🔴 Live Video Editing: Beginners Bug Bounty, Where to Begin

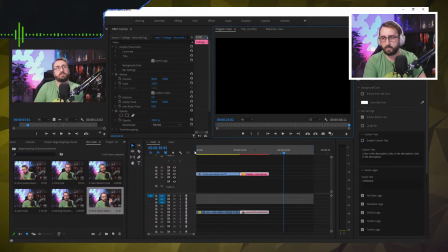38:20 These bars here are the in and out for this area. Sorry. So wherever this is, so I can go in and out here as well.
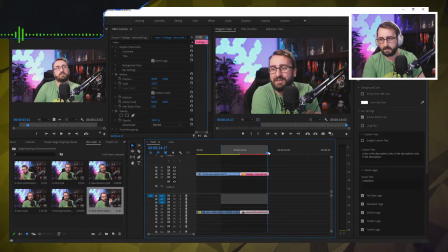38:27 So if I go in and out, it'll only pre-render that area when I hit enter.
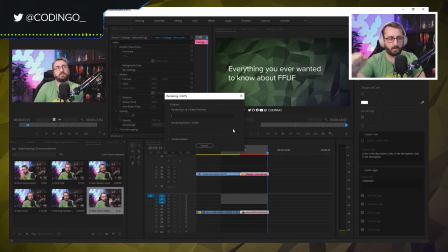38:35 But, and you can see that here. So it's pre-rendering it so I can play it smoothly and see what it's actually going to look like without rendering the whole video. You can see though, because it uses the CPU, it's very, very slow. This is like make a coffee, come back kind of slow.
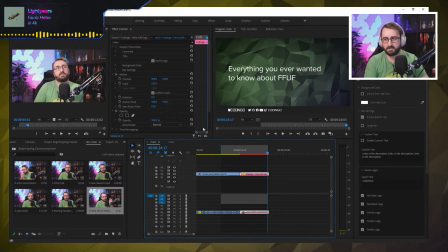38:50 So I don't really have a need to do that on the intro. I know what my intro looks like, but I do need to get the audio balance right. So the first thing, we'll go to the settings, and I don't remember what I'm titling this video. I have to go to Twitter for this. All right, so beginner's bug bounty, where to begin? So I can go...
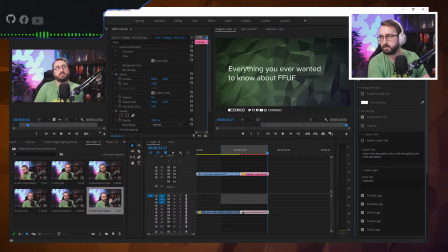Right, so I can do that, save, it'll now update the entire graphic. And I can override my background color. So before I used to just, I had this plan in my mind when I started videos and when I first planned this, that I would only do,
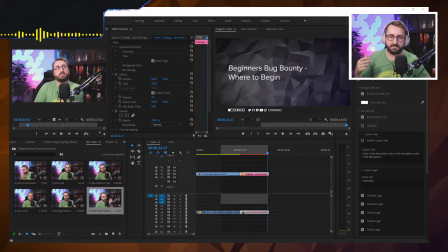39:26 3 or 4 different backgrounds and that they would fit the type of video that it was. I realized pretty early on that that's something I would know, but my viewers would never know, and it's better to just mix up the background color and keep it more interesting.
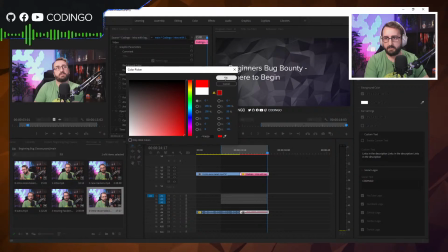39:38 So I change it. I don't really have a ruling system for that. This one, let's just go red, see what it looks like. I don't really like that, actually.
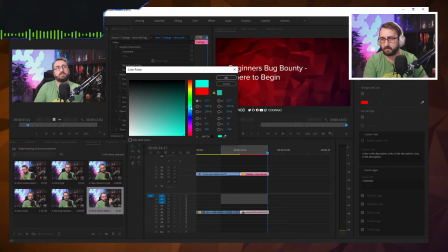39:45 We'll go aqua. I haven't done that yet. Well, that'll do.
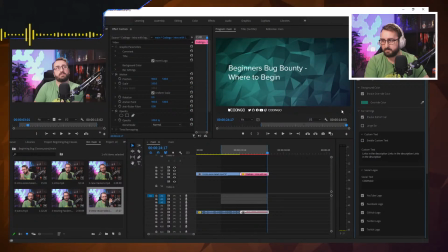39:51 Right. So it's going to set the background for me. And I've got other settings I've got if I want to tweak. So you'll see I'll sometimes hide social Pentester Lab codes in here. I do that with this. So I can go enable that. I can hide a Pentester Lab code there. And I can toggle my socials as well.
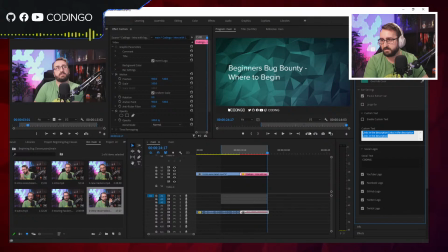40:09 And I tend to take my social out because it doesn't... Whoop, that didn't fully take it out. I tend to take socials out because my Twitch and Twitter don't match the rest of them. So it just bugs me if I put Getting Go there. So that's... Alright, the red looks more nice.
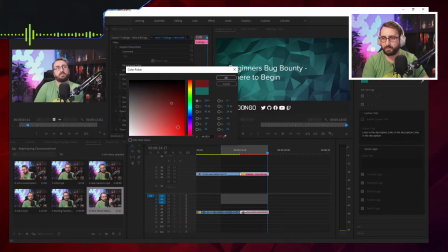40:27 I'll do the red. There we go. Let's just pick a nicer red. We'll meet in the middle there. I'll do more of a pastel-y red.
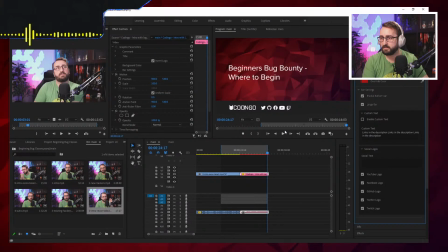40:33 I prefer that. We'll do that, alright? And so to change the audio level of the track, I don't have a prescribed way of doing this that I think is very good, but I'm pressing G again. I'm going to say adjust the gain. I'll drop it by 32. I think that's too quiet.
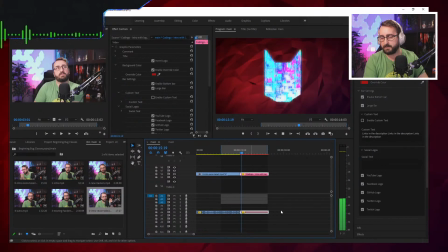40:51 Establishing it.
Yeah, that's too quiet. So I'll undo that. And I'll drop it by -10.
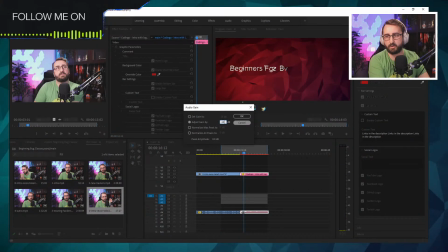41:04 Native. So I just play around with it. I need to get to a point where I write this one down because I always land there and I never know which it is.
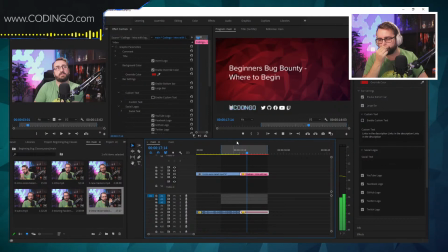41:10 So you can see now if I play the difference between the two there. I don't know how much of the output is coming through the stream too.
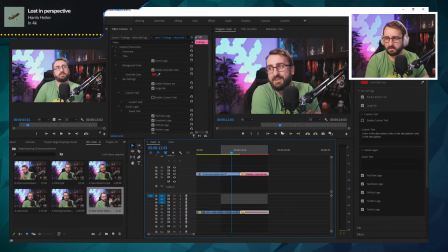41:16 So if you can't hear this, please put it in chat and I'll do some tweaking.
But this is more about pointing your journey than establishing it.
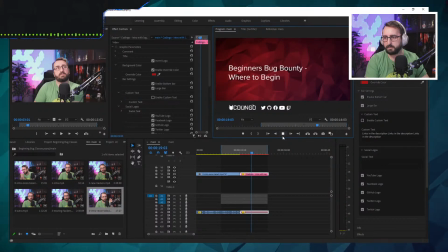41:29 And this is too long, so I tend to cut it as well. It's alright, so I probably cut it there. So if I press C, it puts me into the cut mode. I'll Alt scroll wheel in. I'd like to cut it there because it gets too long. Otherwise, when it was first doing the FOF video and things like that, it's my first video.
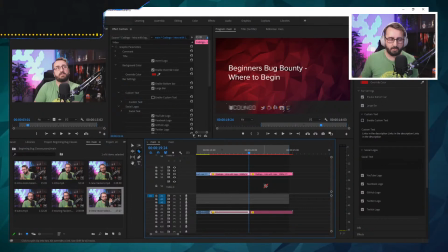41:49 It made sense having a longer intro to give people time to process. I don't need to do that anymore. I can do more aggressive cuts. And so I treat this totally differently compared to when I started. So I now press V to go back to cursor, click that, and I delete it.
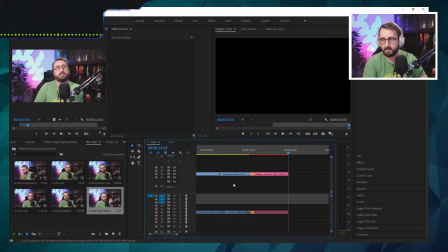42:01 And it's now modified it on the timeline. So the next phase is to get the next clip. And we're going to introduce that behind this. So if I go, I've got 0 in there, so I now need to go to 1, except it's now lock up again.
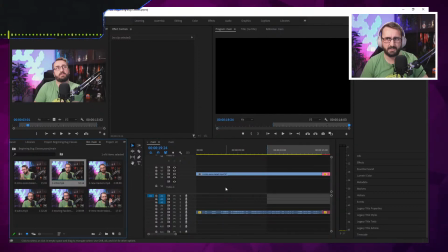42:15 And always save as well. Particularly, we're using the Adobe Premiere Beta at the moment. If you're using Essential Graphics heavily, you'll need to use the beta at the moment.